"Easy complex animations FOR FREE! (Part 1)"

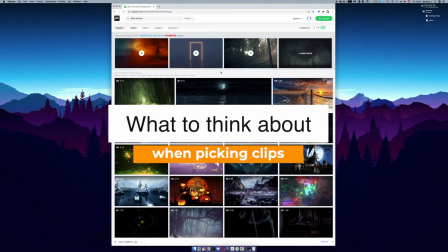(4:03)
So what are some helpful things to bear in mind when looking at these clips to help you pick out and decide whether they're going to work for these kind of animations?
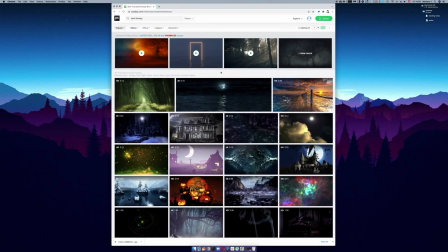(4:12)
Well, one first thing to think about is loopability. As you can see from the website here, a lot of these clips are 12 seconds, 10 seconds, 30 seconds, 15 seconds.
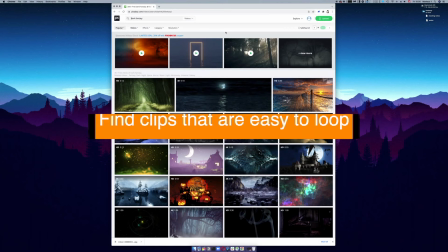(4:23)
They're not all that long. Ideally, you'd be finding clips that are relatively easy to loop.
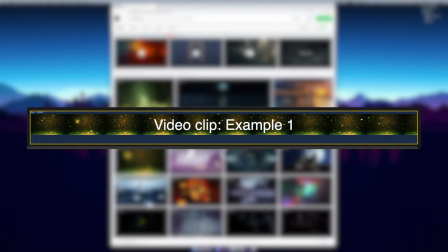(4:28)
One very simple way to see if something is easy to loop is to look at the first frame and the last frame and see if they're pretty similar.
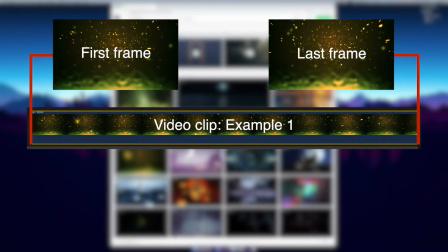(4:36)
If they're more or less the same, then you can be pretty sure that the clip will loop fairly well.
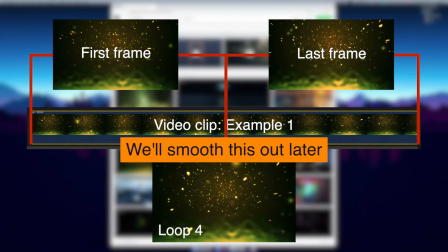(4:41)
It might not necessarily be the perfect loop, but it could work for the application that we're going to be using it.
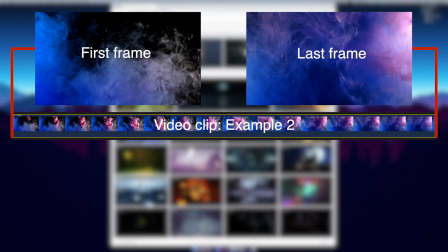(4:46)
If the first frame and the last frame of a video clip is wildly different, then chances are it's not going to loop very well,
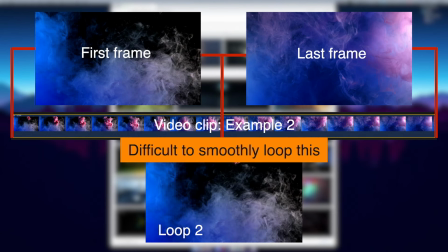(4:53)
and you're probably going to get some kind of jump cut when we go into looping the clips. Another
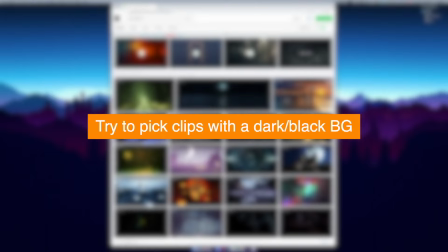(4:58)
thing to think about is to have a really dark background, and this will help to kind of isolate the different elements that are in the video.
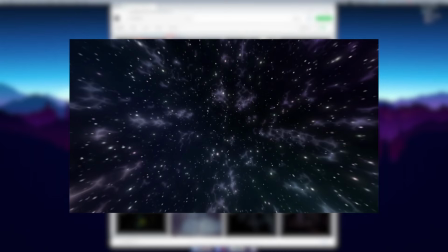(5:05)
So with a clip like this dust kind of slowly moving through space, this has a nice dark background which will make it easy for blending multiple video elements together in the editing software.
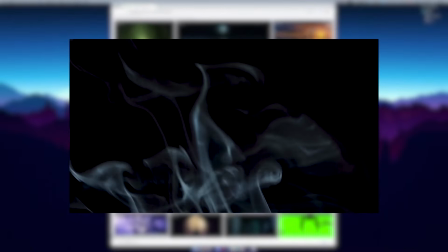(5:16)
And also for this smoke clip down here, the smoke is appearing white upon a black background,
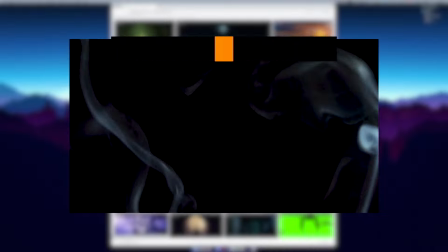(5:23)
and what we can do really easily in an editing software is to get rid of this black background using the different blend modes,
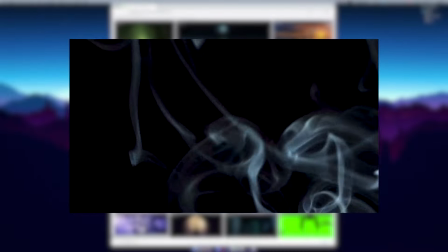(5:31)
which I'll explain later, and just have that smoky element appear on screen, which is what we want.
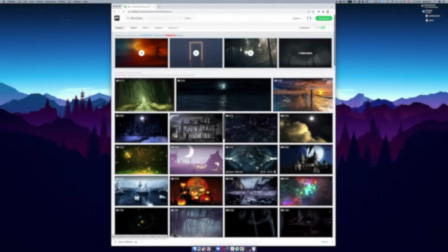(5:37)
Another thing to bear in mind is the resolution that the video is at. As you can see, some of these clips are at 4K, some of them are just in high definition.
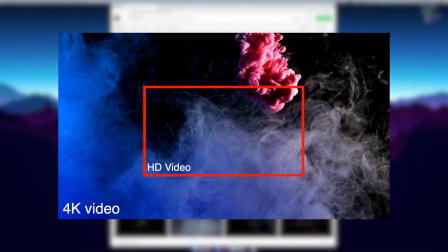(5:45)
The thing is with 4K, it gives you the space and capabilities to be able to kind of pick and choose a certain
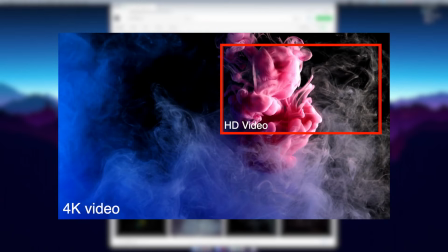(5:52)
region of the video if you're going to be publishing a video in high definition.
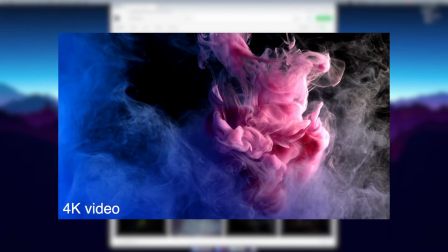(5:57)
I'm going to be publishing my videos in high definition, so I can use 4K footage to kind of move around within that image.
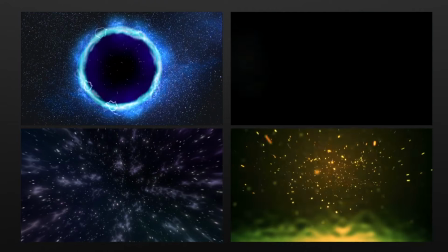(6:05)
Alright, so I've spent some time on the Pixabay website and I've picked out these 4 clips that I'm going to merge together.
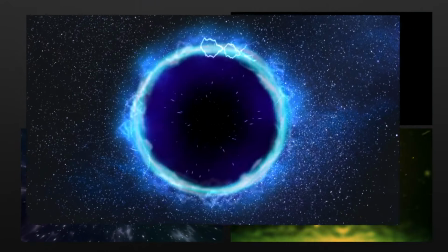(6:12)
First up, I have this clip, which I thought was really great.
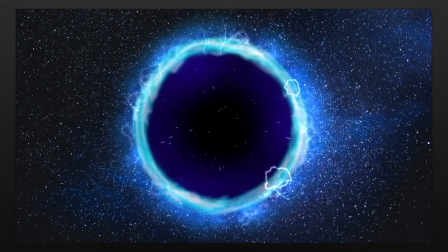(6:16)
For this animation, I had the idea of having Nico's handwritten logo in the center.
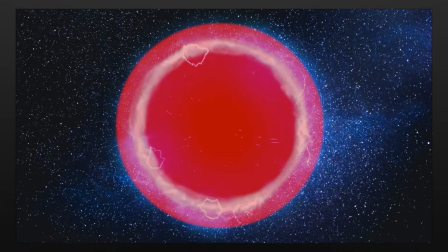(6:21)
I really like this kind of central animation element.
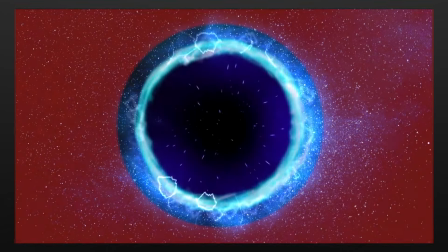(6:25)
The one thing I didn't particularly like about this clip was the fact that the stars around the outside don't move,
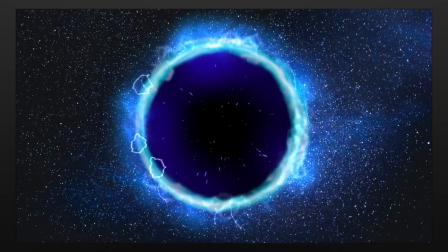(6:32)
and I thought it was a bit static and could be a bit boring.
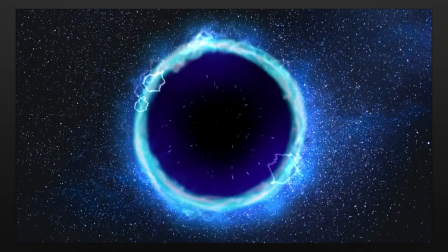(6:35)
So what I then went out searching for were elements to kind of fill in this outer space.
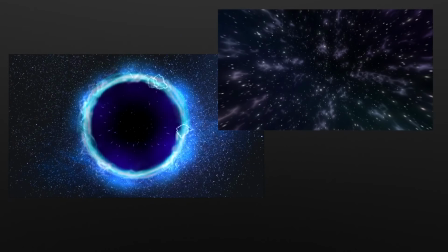(6:42)
So the first one that I found were these slow moving stars. And this is going to replace everything outside of the ring here. It's good because they're kind of radiating out from the center, which I kind of like. But one thing with that is that they are quite slow moving. So I wanted to find something that was going to add in a little bit more energy as well.
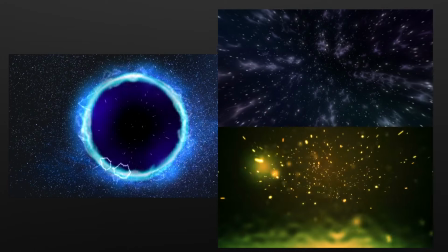(7:01)
So then I found this clip here. And here you can see these particles are a little bit more energetic. So with these, what I was intending on doing was actually not using this bottom part
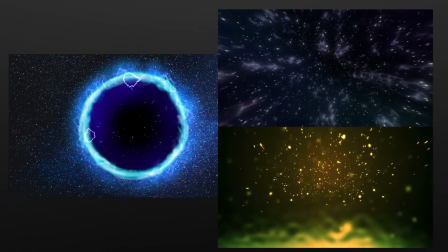(7:15)
of the video because that's all fairly static and not really sure what that is, and I don't think that's going to blend too well.
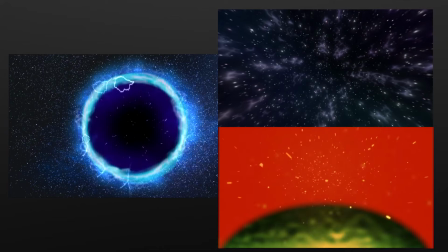(7:22)
But I really like the movement of these more volatile particles in the top half.
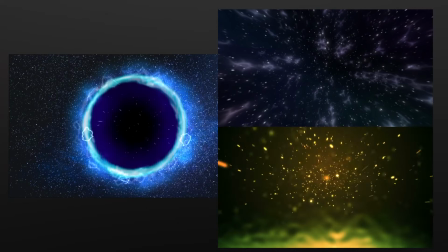(7:28)
So what I'll do is when I go into the editing software, I'll probably zoom in on this top part here
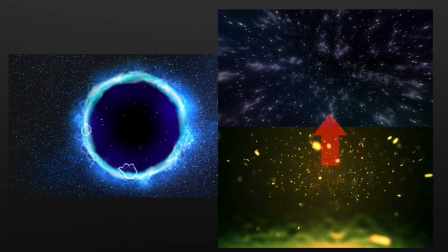(7:34)
and then blend that on top of this.
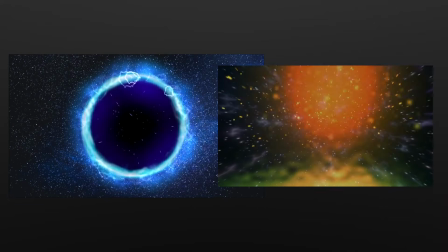(7:39)
So we'll have some transparency and we'll see the slower moving particles behind with these more volatile particles on top.
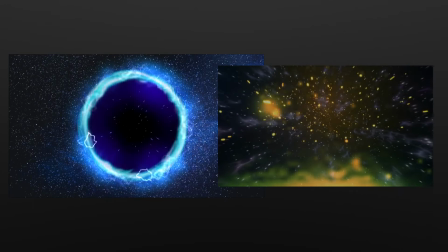(7:48)
And then
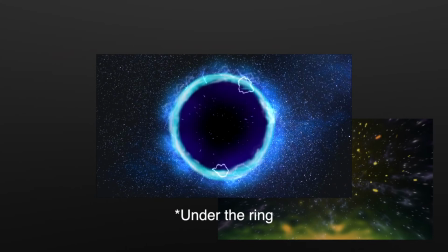(7:50)
those 2 videos will then actually get placed on top of the ring animation that I quite liked. And then right on the very top, I found light leaks.
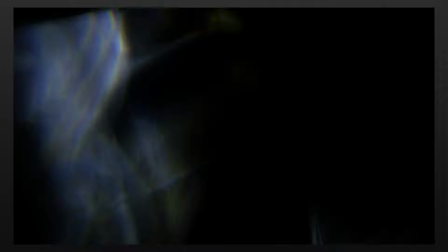(8:02)
So it's kind of like light that leaks in and onto the image sensor of a camera or something like that.
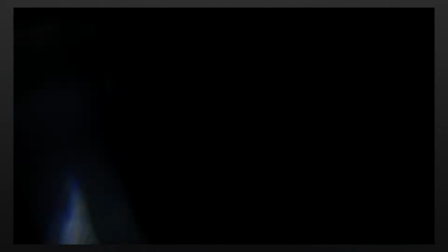(8:07)
And these are really nice to kind of add in a bit of kind of random flares to the animation.